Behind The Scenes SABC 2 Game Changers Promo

So we were approached by Talena Media, the agency for SBC2, for a post-Afcon promo called Game Changers.
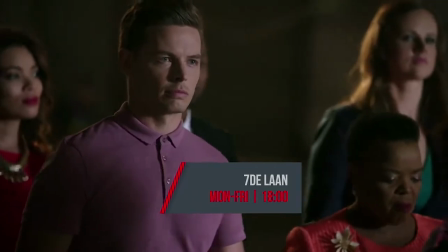Basically, it is to educate the viewers on new shows and new time slots of their shows after the Afghan games, so that people are aware of this and that they've got viewership after that.
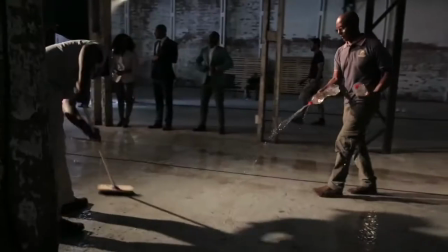Today is a pretty cool Thursday in the beginning of 2017 because we are
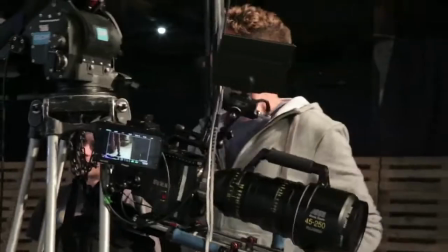getting together with a really amazing artistic and technical crew. Welcome everyone into the space. It's fun, it's a lot of fun.
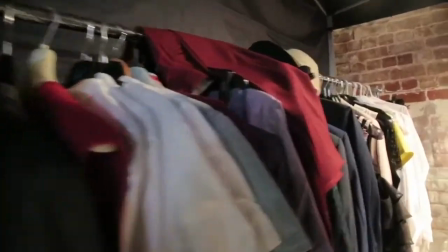There's so much buzzing and so much activity backstage and yeah, I'm sure you're going to enjoy it. What fun to be working with SABC again after all these years. It's fantastic. Today I'm having so much fun because here we are with all the celebs and all the actors.
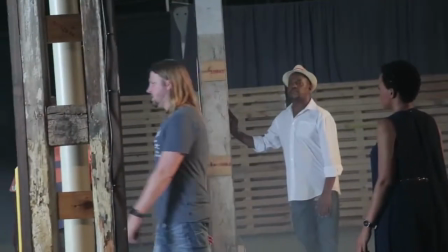The idea behind this was to kind of get a lot of people walking in a slow motion sort of fashion.
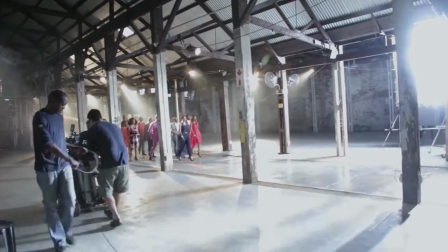What we call the Hollywood slow motion walk. They're looking very epic,
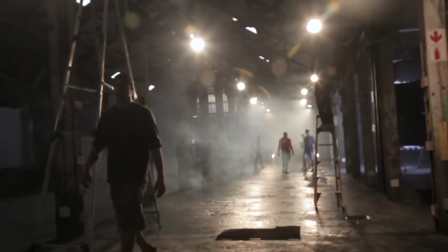very elegant, very beautiful. and this is contrasted against a background which is a little bit more sort of industrial, a bit more gritty and grungy.
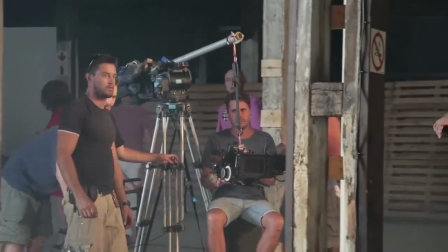We're shooting quite low angle, so we're giving power to them, it's all about the cast of these shows.
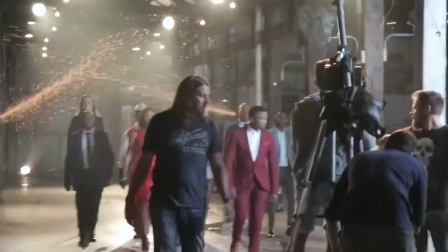By doing slow motion we had some cool effects going on behind us, some sparks, some cool music that we added to it, so all came together into quite a nice effect at the end where we see all of them come together as Game Changers and we make them look heroic. It's an amazing channel. The new year is amazing and I can't wait for bigger things. This year is an absolutely nice brand for the world. We're going to be able to get to it. Hashtag S2 Game Changers. We're going to be able to get to it. Hashtag S2 Game Changers. We'll be right back.